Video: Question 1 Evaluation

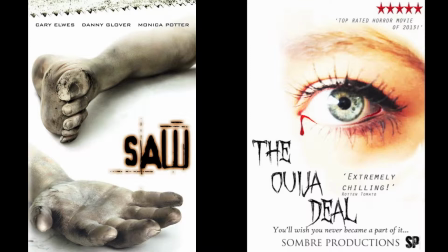0:04 When doing our research we mainly used the Saw posters as our guide to how we wanted ours to be. Here is an example of a poster we looked at compared to our own first copy. We used ideas from the Saw posters to create our own. We liked the use of the body parts because we felt it left the audience with a sense of mystery as to what the film was about. we wanted them to question what the significance of the body part to the film was so that it would entice them to come and see our film. When looking at the Saw posters we liked the colour scheme that they used of black, white and grey with a slight hint of red. We wanted to challenge the conventions of the Saw posters by making the colour red more prominent on our posters because we felt they had more relevance to the horror genre that we had chosen. When researching into watching horror movie trailers we realise that there is always a part that will scare or shock the audience without revealing too much about the film.
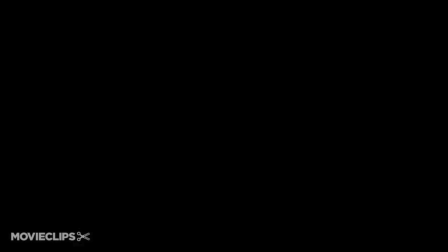0:59 These clips are from the Apartment 1303 trailer and we've chosen the parts which are most frightening for the audience to see.
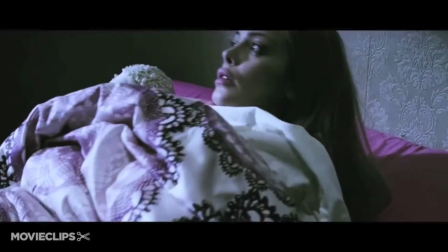1:07 The next two clips are particularly tense for the audience who become aware of something which the character in the films themselves cannot see.
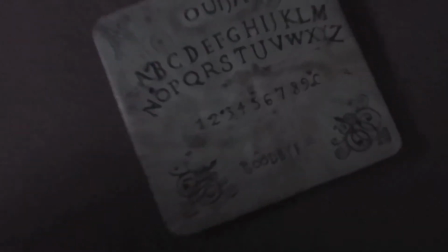1:14 We tried to portray this within our trailer using both the appearance of the Ouija board and also the main character Ashley as the shock to the audience.
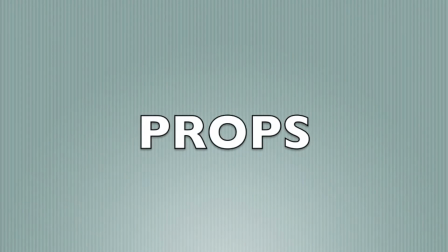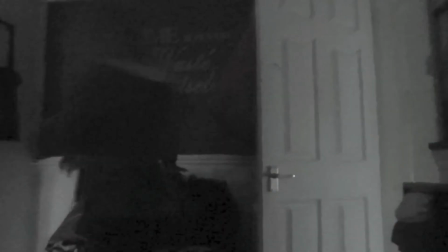1:28 To create the dust effect we used talcum powder on the Ouija board. The Ouija board was one of our main props as this was the main feature of our film.
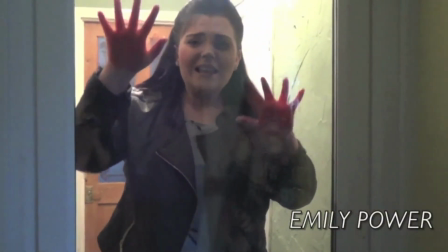1:36 We used candles to burn the Ouija board. We used special effects makeup in order to use the conventions of horror movie trailers.
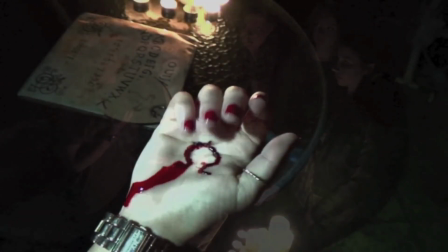1:46 We used the fading effect for the transition between the two shots of the characters around the Ouija board and the hand shot.
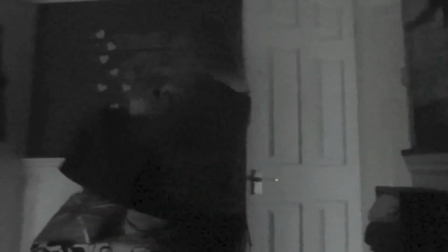1:55 We use the black and white effect to create a sense of mystery as to whose view we are seeing this.